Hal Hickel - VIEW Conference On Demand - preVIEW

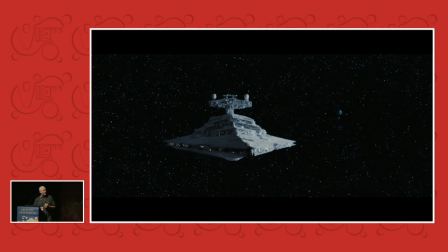This is a deep dive we did at ILM around the time we did Rogue One, and Dennis Mirren and Pat Tubach launched this little project, and I think it was really cool. This is just a couple examples of it. They took a shot like this from Empire, some beautiful miniature in Empire, and added a CG Star Destroyer to the shot,
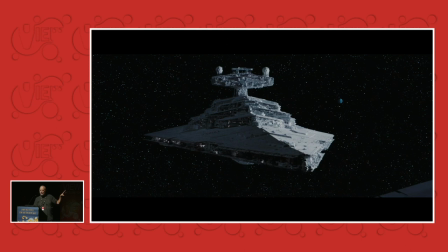and started fussing around with things to see what we wanted to keep from the old look and what we wanted to discard.
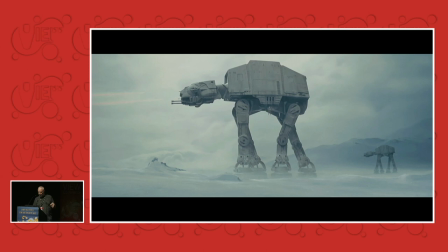But, you know, one thing it told us is if we really want to we can make it look just like just like it did but we learned a lot of stuff
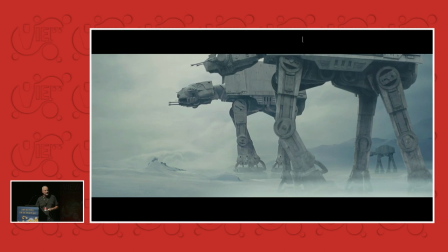this is another one that's the original shot on Hoth and then that's our CG thing at at animated to look like stop-motion
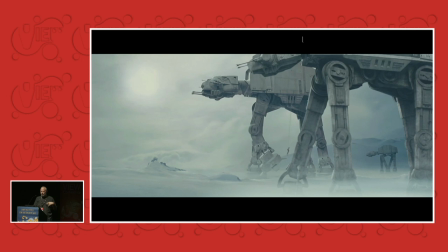in the foreground and again that the idea here was just to learn about what to keep and what to discard and and this kind of information
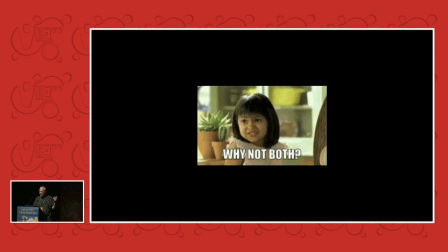helps us with with these decisions about about what to use so you know I've always wanted to use this gif in a talk because I just love it. So we, you know, we're always here, honestly. And as I said, I'm fortunate enough to be on a project where we can consider both options.
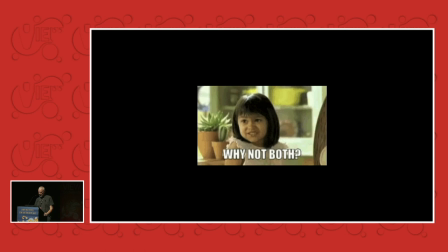I know that's not always the case because of budget or whatnot. But the great thing that John really loves to do, and this goes back to when I worked with him first on Iron Man,
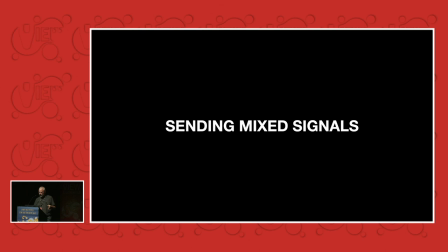is to kind of mix it up to keep the audience confused about what they're seeing. And I think this is where using both techniques together really starts to make sense and shine.
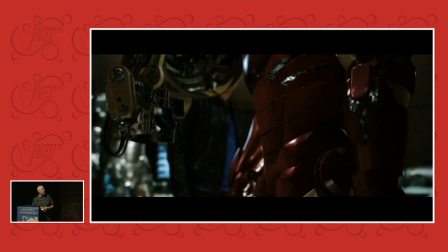Like this is a shot from Iron Man. And this is digital. This is all digital coming up the leg because we had all these actuators and things that needed to move.
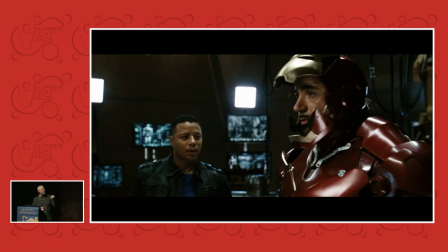You get up here, the chest piece, the shoulders, the helmet, that's all real. And you kind of settle on it and you can really look at it.
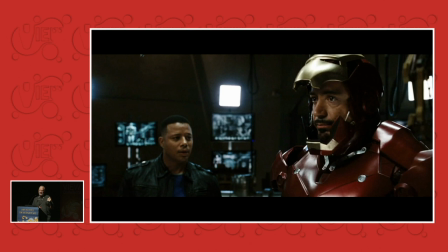And I don't think it's obvious. I mean, maybe it is now that I pointed it out. But I don't think it's obvious. but there are, you know, there are weird little micro-clues in that armor that tell you that it's really tactile and real, and we could get there if we had had to have done this all digitally,
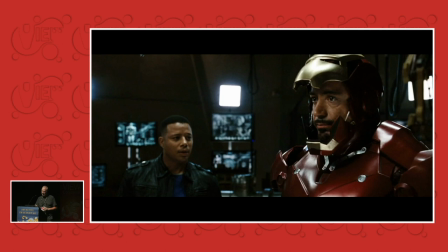we could have gotten there and I think made it look good, but mixing it up I just think is wonderful, and hopefully on a subconscious level,
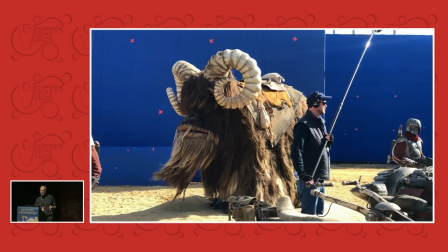the audience keeps guessing about, you know, what's being used.
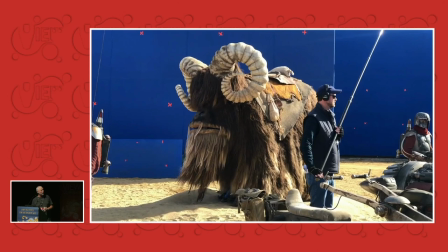So this is our practical legacy effects bantha on season two of Mandalorian,
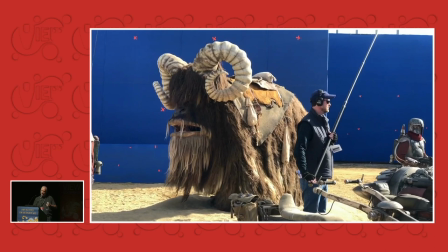and seen again in Book of Boba Fett. it's wonderful it's just amazing now I can't travel I can't I can't
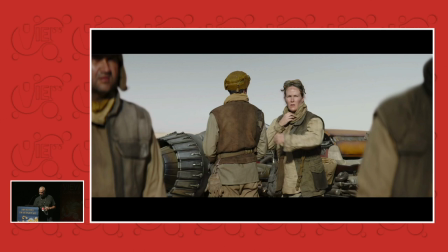travel but we can get shots that feel like it's walking and
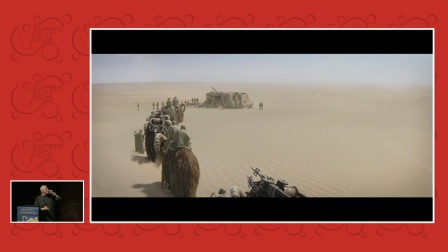we do that but so those are all digital digital digital Tuscan's digital Bantha's that's
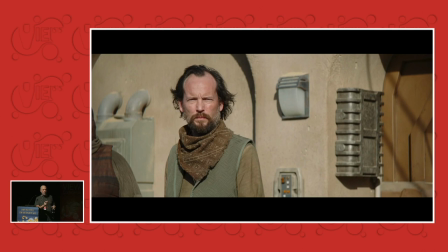the real one in the foreground and the camera's actually just moving towards it to make it feel like it's walking and the second one back is also the real one the same man that we only have one practical
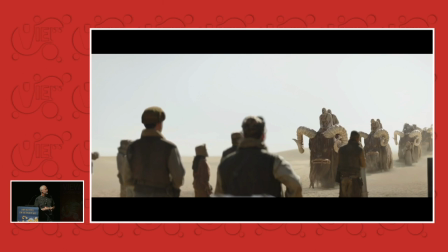Bantha and then the ones beyond it are CG And here they're all CG.
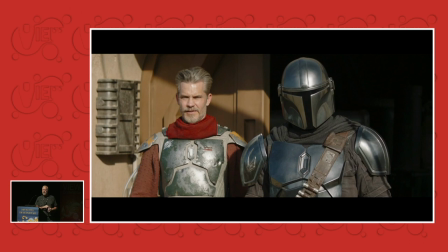And so we just, you know, we continue to mix it up depending on the shot design and what we need in a given shot.
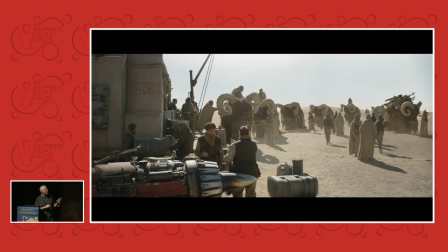That's the real one there out of focus behind them because we pull to it and they're interacting with it.
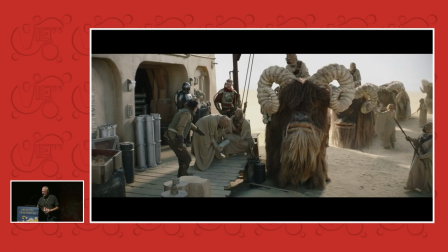And then that's, I think, one real one and the rest are all digital and, you know, you get the idea. But to me, that's the best of both worlds.